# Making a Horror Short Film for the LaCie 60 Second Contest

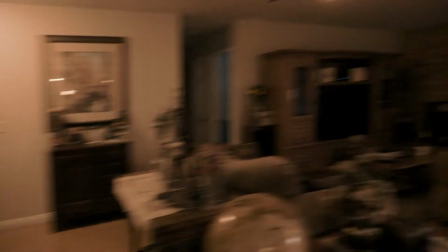239s
So I'm gonna take this lamp and we're gonna put this bad boy over here and
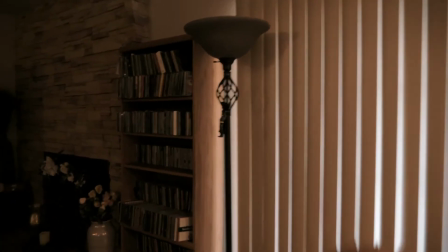245s
get rid of this lamp because this thing just does not look good and I don't want Batman there in the shot.
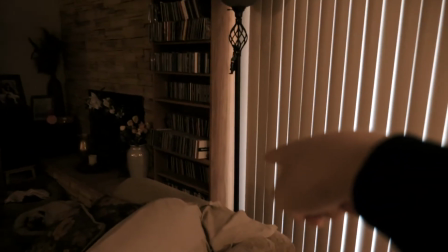251s
So we're gonna put that lamp over here. This will be a practical in-camera light lamp.
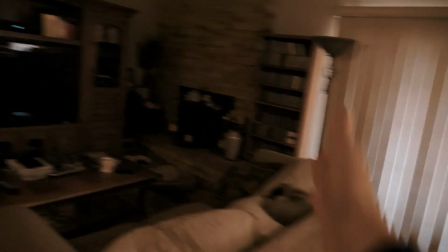260s
Boom, there's one. There'll be one over there, two. And then we're going to have a third one,
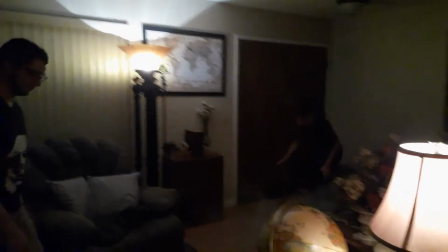265s
a big lamp that's going to sit right here because I need some nice light being pushed towards the door because the challenge is behind the door.
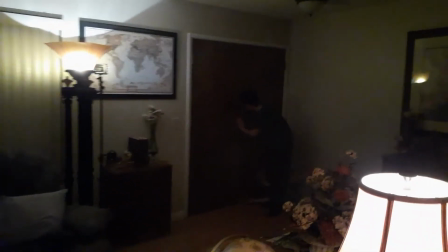274s
So we're going to be focusing a lot over here towards the end of the film, but I want the light to look a lot more interesting than this flat overhead lighting.
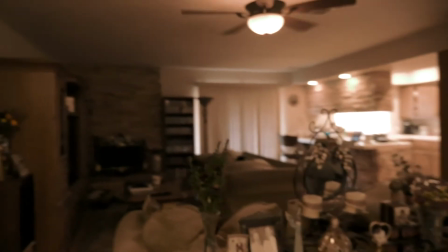283s
This just does not look good. That's kind of what it's looking like. So I'm going to get started here and you guys will see what it looks like in the final film.
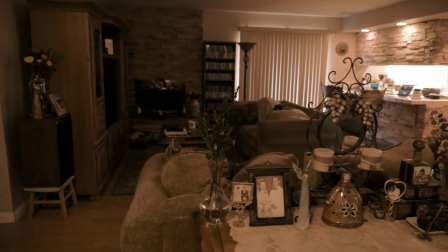292s
So I just wanted to walk you through kind of like my thought process looking at the set and how I'm gonna do it. So once we got the location and we knew exactly where we're filming, I kind of built the shot list and kind of built all of the story elements around that location. I always talk about writing to the resources you have, and this is the resource I had, which was this house. And we definitely were gonna shoot there, so I paced all of my shots, all of the blocking and all the motions that were gonna happen within this set environment.
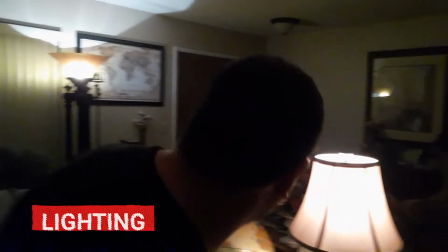320s
Now, specifically with the lighting, I like to shoot a very practical style when it comes to horror.
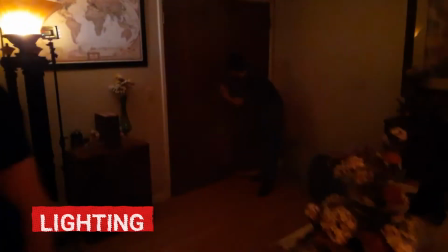326s
If you guys have seen any of my films on this channel, they're all lit very motivated.
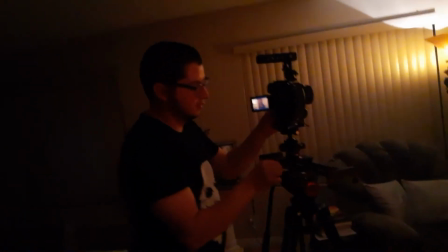331s
And what I mean by that is like there's a lamp, a practical in the shot, and there's the light emitting from that.
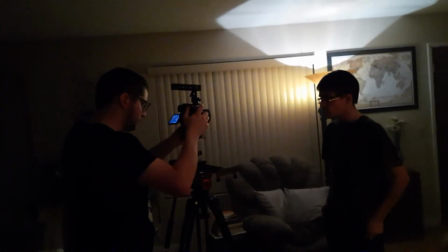337s
So even later on, when you're still in that same environment and you see the light hitting the actor's face from that side, you already know because it's a lamp there.
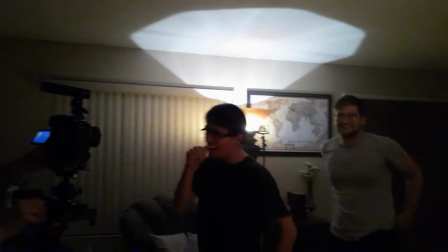345s
So it's a motivated light. And sometimes what I'll do is I'll take those practicals and they might not be bright enough and I'll just enhance them.
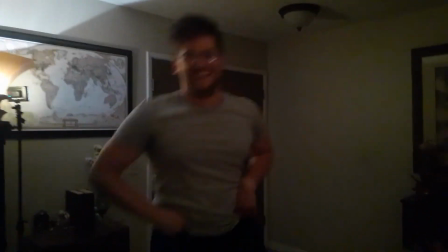352s
And I can put an LED panel and blast it through some diffusion and just match the color temperature. But that's really how I like to do it, just because I like my films to feel very grounded. I like them to feel realistic. And if the lighting is very super stylized, which isn't a bad thing, just for my style, I like to go very motivated and realistic. Because I think the scariest horror is when you're immersed into the movie or into the actual atmosphere of it, because it's real, it feels realistic. There isn't just a random green light blasting down the hallway, which can look cool, especially on film or on camera, but to me it's not motivated. There's no reason a green light should be blasting down unless you see it, and it's like a lamp fixture or it's some type of neon light, then it would make sense. And it also helped that within the concept of my story, I had him on a computer.
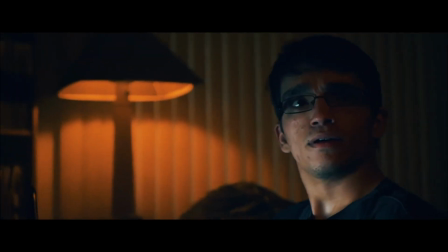401s
So we literally just opened up like a white screen and blasted light, and that was kind of his key light when he's sitting down there on the couch. So everything was motivated, everything felt realistic, and that's how I like to shoot my horror.
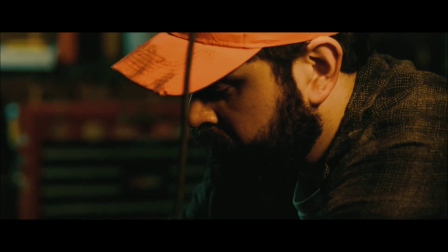414s
And if you guys haven't seen Nightfall, which was my last film, go check that out, because that whole thing was shot and lit practically.
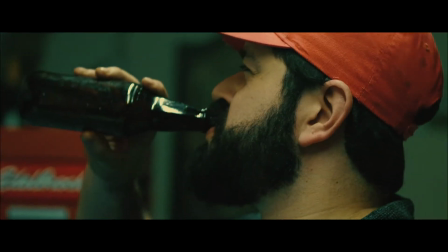421s
There was really no lighting setups that we had to do, other than we made some modifications to stuff on set, and I just enhanced my natural practical lights.
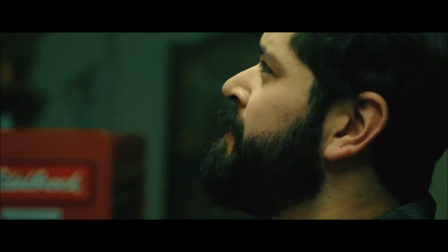430s
Now, I'm not saying this is the best way to do horror, this is just the way I like to do it.
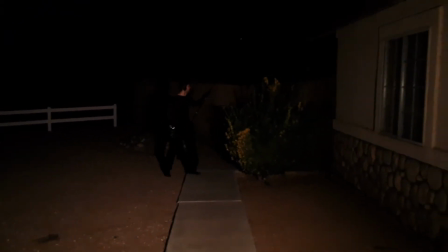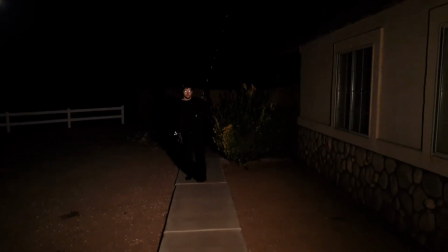439s I'm not hearing nothing. It went away. What audio are you trying to get?
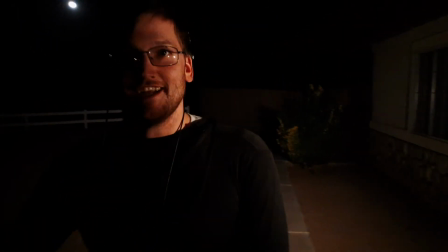446s I was trying to get the rustling.
So with cinematography, I was very limited on what I could do in this space because I literally shot the entire film on one lens. One single lens on my GH5, and that lens was a 25mm 1.7,
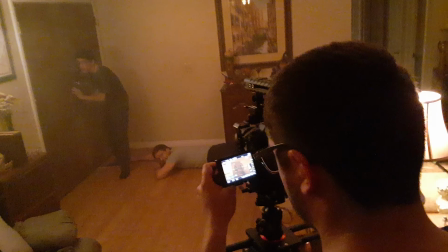462s
which is a really good lens for this camera, but with that 2x crop factor, it's technically a 50mm. So I shot the entire film on a 50mm lens, which is not horrible because that's a good focal length to shoot a lot of things on. But I couldn't really get a lot of the wide shots I really wanted,
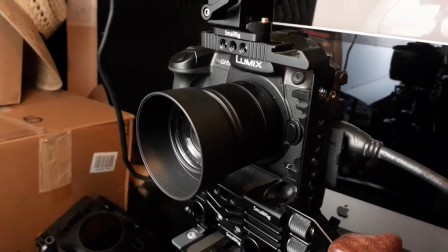480s
so I kind of had to work my shot list and my pacing around that and kind of figure out what would be the best way to cover this scene with this lens.